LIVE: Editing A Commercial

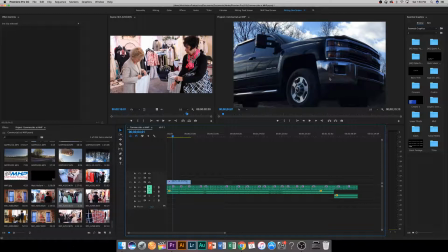(16:14)
I don't think you can see it there, but it was actually shot on an iPhone, because like normally there'd be a big reflection there of a camera and a cameraman standing there, but we didn't want that, and so I basically just threw my cell phone down and said, you know what, like, let me just try it,
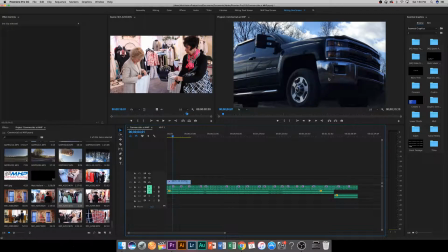(16:33)
and sure enough, holy crap, it turned out perfect, and I know some of you might say, well, the top of this is cut off, I really don't care about that, what I care about is that it shows that it's pulling it,
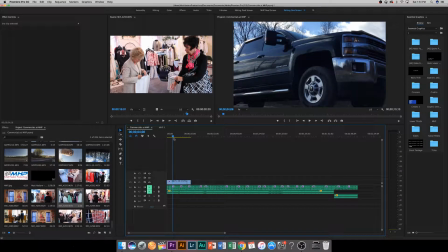(16:50)
and it shows the truck perfectly, so I don't, because I'm not trying to sell this, because that's like a little bit rusty, so I'm not trying to sell that,
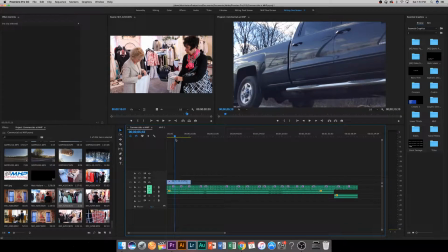(17:01)
but I'm trying to sell the truck, which looks beautiful, and it's like, it's a perfect background kind of thing to it.
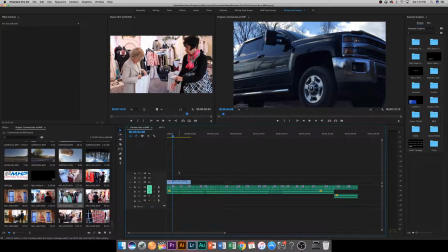(17:10)
But yeah, that was shot on an iPhone, for those of you who are wondering out in the audience, like, exactly, yeah, that was shot on an iPhone. But that's what we're doing right now. We're going through a whole bunch of footage.
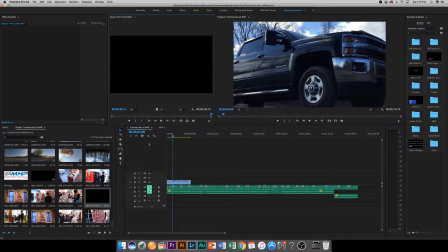(17:25)
So I know there's a shot here of,
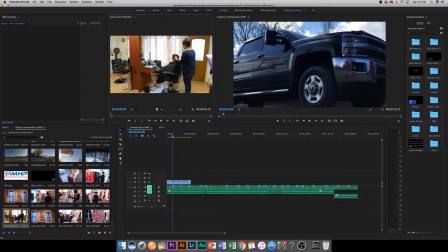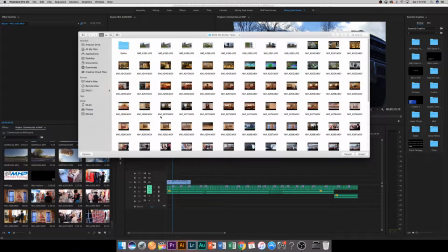(17:37)
and maybe it's before that.
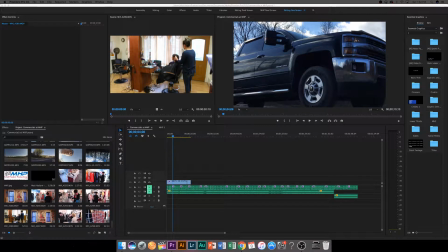(17:43)
Oh, here it is.
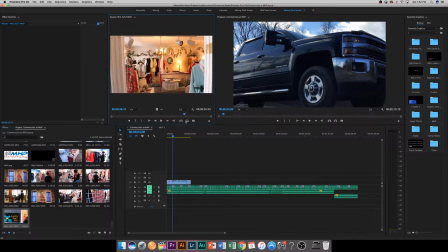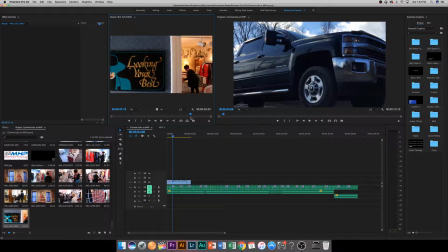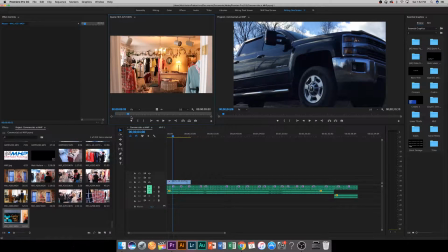And like I said, what I'm trying to do right now is just trying to find
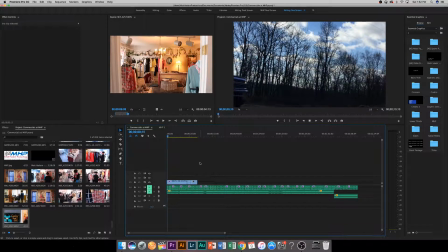(18:27)
the best footage to use during this commercial of like of that truck.
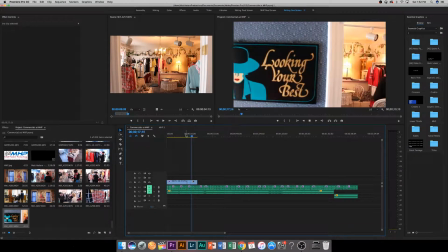(18:34)
We're trying to get a shot of, this woman is trying to help this other woman find a perfect outfit at the shop.
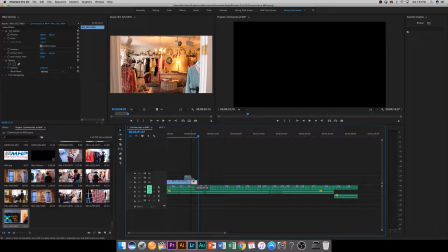(18:44)
What we'll end up doing is kind of making, I have snapping on, so do forgive me, because I prefer to have snapping on.
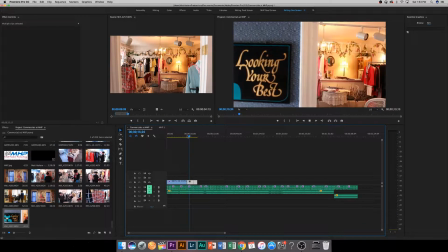(18:57)
For those of you who don't like snapping, Tool and Premiere, sorry, I like it a lot, and it's like my favorite thing.
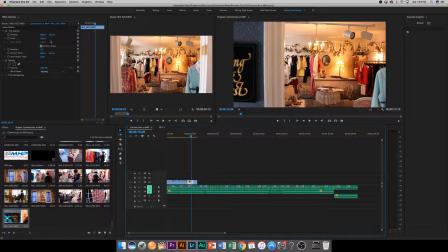(19:08)
So what we're going to do here,
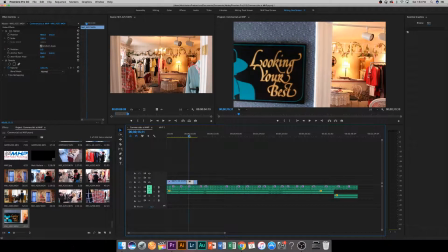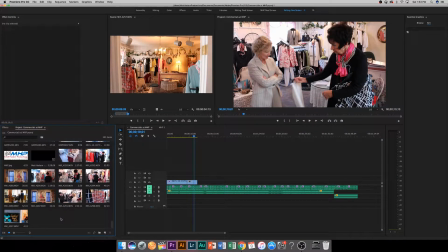(19:18)
yeah, so I like that a lot. Now we're going to kind of move on to the next shot, which,
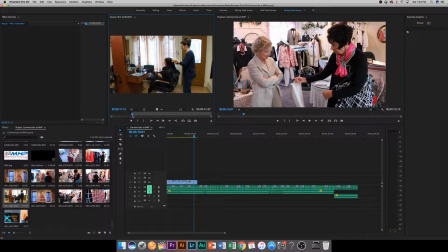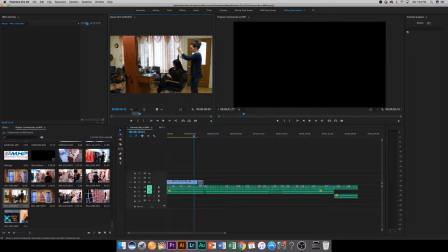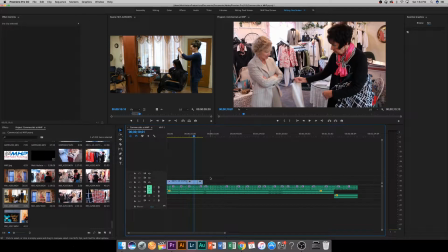(19:48)
So, I mean, this commercial, by the way, is going to go out to a bunch of small businesses in the area, and we want to show that, hey, you know,
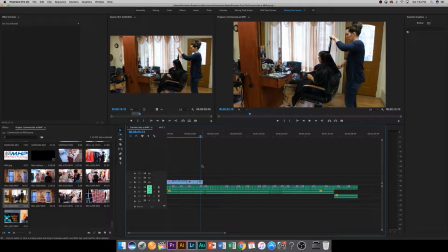(19:57)
we know how to shoot your hair salon. We know how to shoot your dress shop.
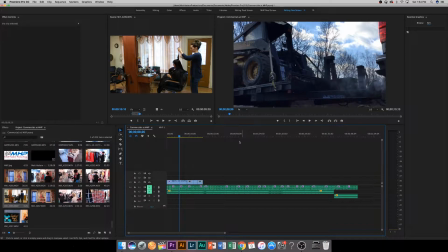(20:03)
We know how to shoot your car, Um, we know how to do this, And so that's why we're picking a bunch of different random commercials that we've done in the past for different companies
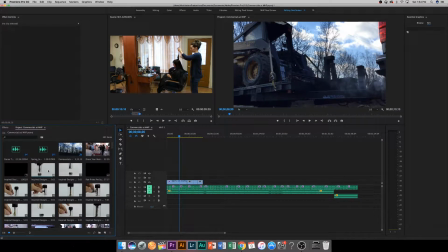(20:17)
and different networks, because sometimes we're not hired directly by the small business.